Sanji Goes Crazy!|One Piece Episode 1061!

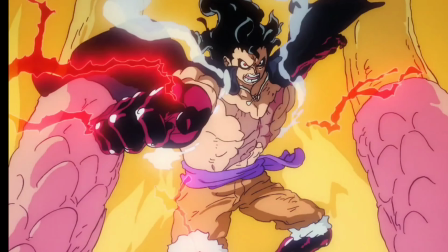[0:08]
It is no secret that One Piece Wano looks good. It is also no secret that it is the best looking and most consistent weekly production of all time.
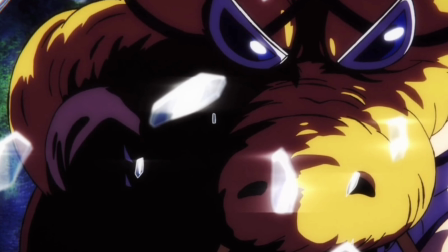[0:16]
And with the most recent episode that has aired with a pretty stacked staff, it only further solidifies how good the series looks.
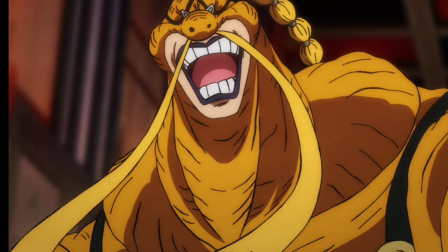[0:23]
Which is really impressive because we haven't hit the heights of what the series is going to look like this year.
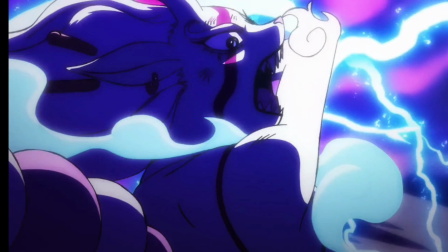[0:28]
However, we're talking about the visuals of the most recent episode of One Piece, which might be old to you guys depending on how long it takes for this video to come out. But with that being said, let's get into the visuals. Right off the bat, the storyboards are incredibly strong with this episode.
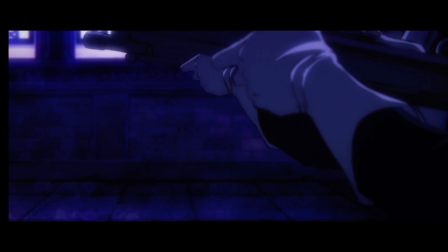[0:41]
You can pretty much tell immediately right away, especially given the horrific actions that are taking place on screen.
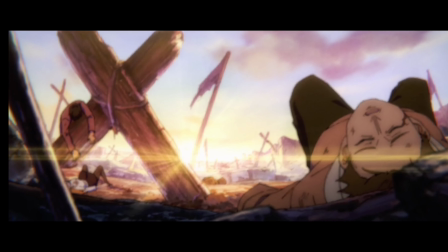[0:46]
Also, I love the subtle shaking of the camera. It presents unease. And yeah, if you were viewing people getting shot, you'd also feel unease, let's be honest.
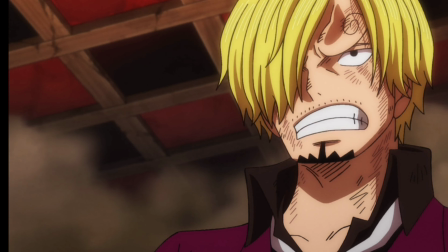[0:54]
We shift over to Sanji versus Queen. And right off the bat, we are gifted with some pretty strong character acting.
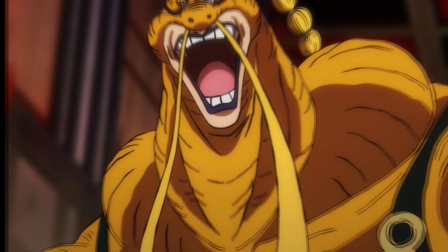[0:59]
Obviously, this is impressive because Queen doesn't have the same anatomy that people do. So obviously, it's a lot more difficult to pull off this kind of character acting.
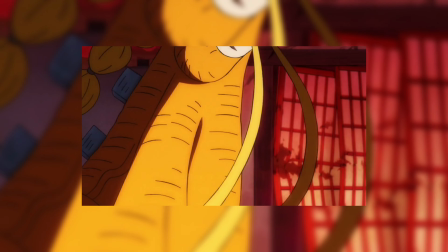[1:07]
We enter the first bit of actual action this episode, starting out with some nice impact frames as the beams generate some pretty nice effects animation.
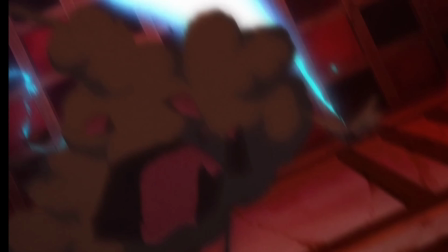[1:15]
This next cut is a bit limited, but the wind effects are incredibly nice. This next scene is incredibly smooth with tons of Katsuna lightning.
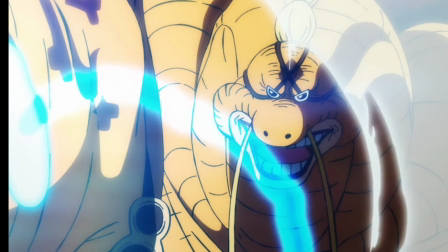[1:22]
The effects animation is obviously very good. I don't think I need to point that out every second of the episode, but the amount of Katsuna lightning is still pretty impressive.
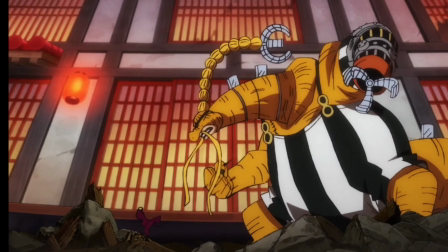[1:29]
As we then transition to Naotoshi Shida's scene. Naotoshi Shida is a veteran with a pretty distinct style.
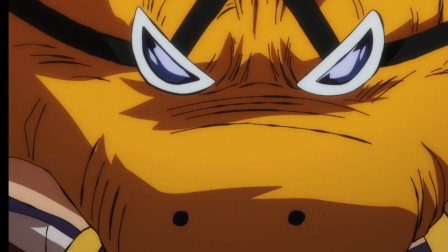[1:35]
While his scenes are devoid of things like smears,
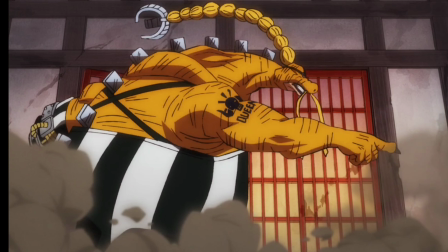[1:37]
he has pretty unique shading and twists his characters into pretty ridiculous arcs while using things like action lines and animating in all ones to give an insane sense of fluidity.
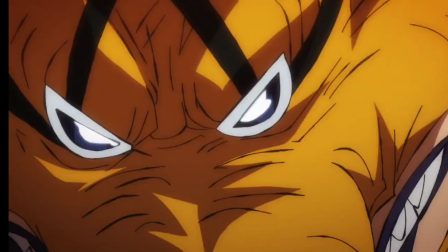[1:45]
Obviously, most fans are pretty capable of telling when Naotoshi Shida is animating because it's pretty obvious distinct style.
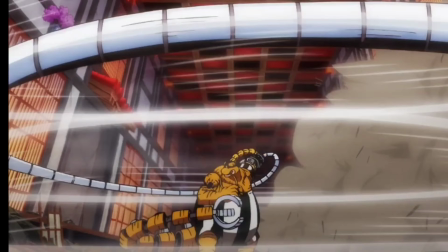[1:51]
While I said I wasn't going to point out the effects animation every time, I am going to point out Naotoshi Shida's.
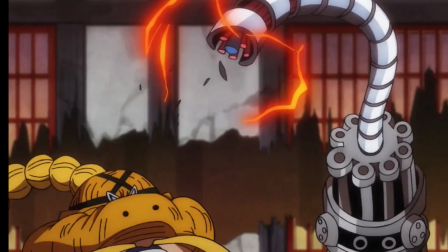[1:56]
Also, I love this incredible cut with Queen spinning around as his arm is gone.
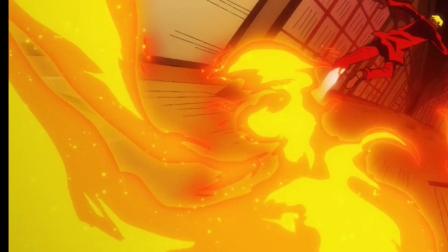[2:00]
More Naotoshi Shida greatness follows, with some stunning background animation this time, and pretty much everything I stated before.
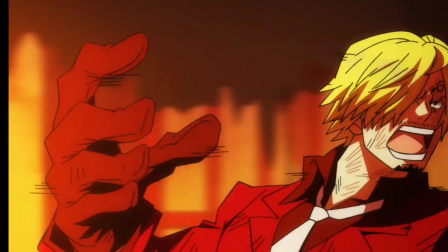[2:06]
The insane sense of fluidity as drawing in all ones, the action lines, the ridiculous effects that have really good arcs, everything is all here.
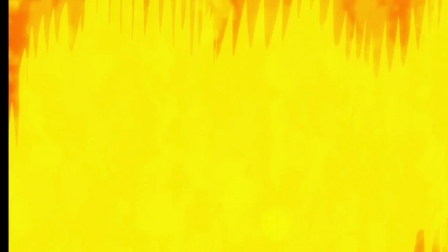[2:14]
Next scene is just more fire effects and impact frames, which must have been hell. Love the cut after the commercial break.
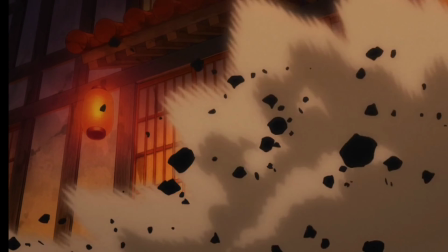[2:20]
As Queen seemingly turns invisible, you get this really cool scene where Sanji is looking around the room and the background is rotating.
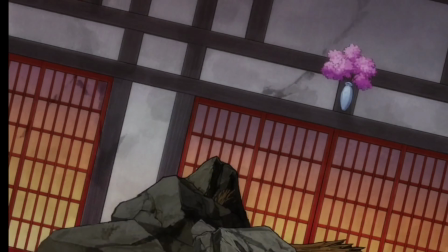[2:26]
The next cut was done by Semi-Automatic, and let's talk about this guy for a bit.
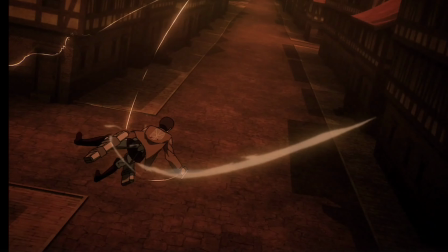[2:30]
Context, this is the man that brought ODM Sakuga back to Attack on Titan, and delivers strong effects to this scene as well.
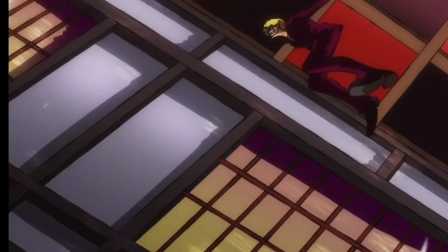[2:36]
Specifically this cut, as I love the wind effects along with the great background movement. The scene was very impressive to me.
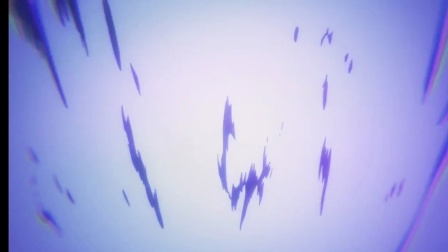[2:42]
Animated by Tomeyuki Takahashi, we get some more really good effects. I pretty much sound like a broken record this video, with some incredible smears that kind of remind me of Yutapon.
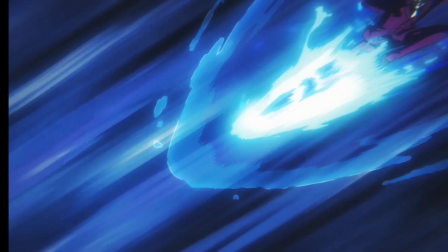[2:50]
This scene is particularly impressive considering the fact that this animator doesn't really have a lot credited to their name,
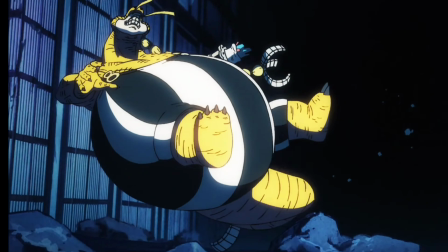[2:55]
so the fact that they've improved so much in a short amount of time is something that's worth noting. We now enter the best cut of the episode.
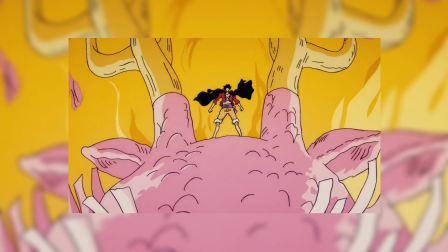[3:02]
To absolutely nobody's surprise, this scene was animated by animator Akihiro Ota, who already did one of the best cuts in One Piece this year, but decided that wasn't enough.
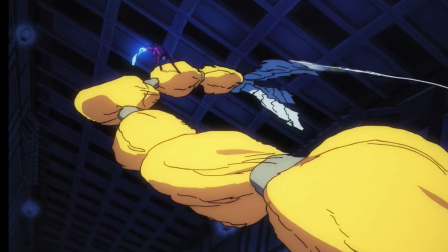[3:11]
His line work and effects are completely different to everybody else in the anime, honestly reminding me of Keiichi Watanabe.
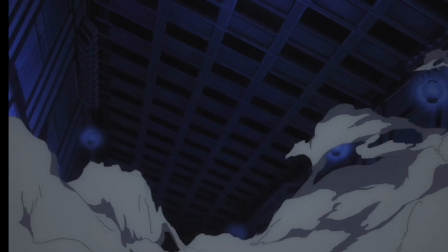[3:16]
And while the debris effects are really impressive, we're not done here, as Sanji runs up Queen with his arm being treated as the background animation.
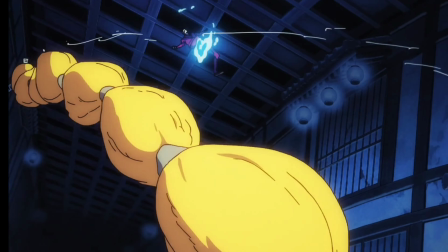[3:23]
I love this. Every single scene is accompanied with some really good debris effects and his unique style of smears and line work.
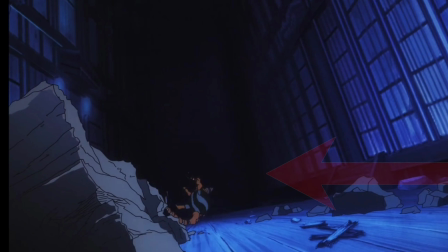[3:30]
I also find it funny that when Queen gets kicked away, the rock on the side has Ota's line work on it.
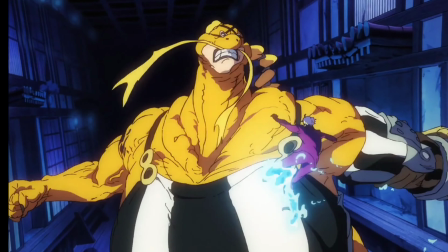[3:34]
Obviously, there were some people who didn't like this scene, and why? Because it looks different.
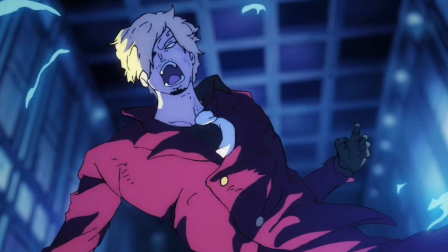[3:39]
Ota draws his characters in entirely different ways than everybody else. If you take a screenshot of Sanji, he does not look like Sanji.
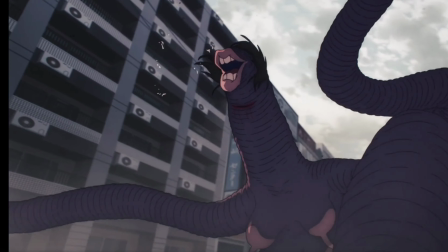[3:46]
The way he's once again similar to Keiichi Watanabe, who's distinctly different than everybody else he animates with.
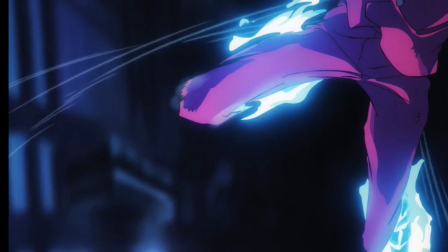[3:51]
Anyway, yeah, this looks great. Haters can cry in the corner. The next scene carries on a very painting-like aesthetic and is really complemented by the really good art direction.
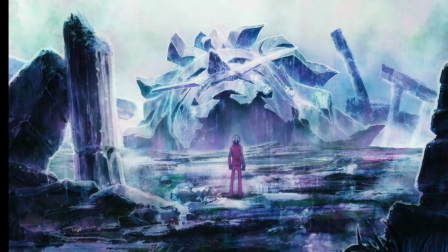[3:59]
Also, remember what I said about the storyboard? Okay, I'll shut up. Also, love the dichotomy here.
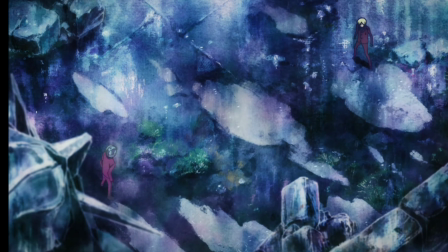[4:04]
Sanji being told he's a failure in scenes like this, the scenery turns into a bluish color.
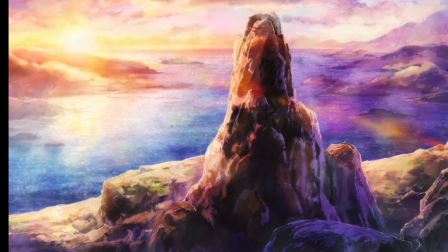[4:09]
However, as Sanji finds his resolve, this scene warms up quite literally with warmer colors being placed on the screen.
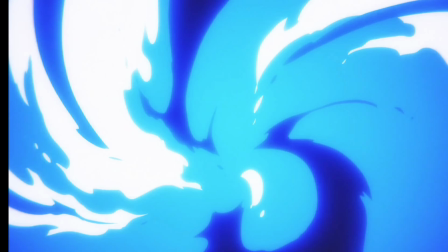[4:14]
Our final scene transports us to Fire Force momentarily.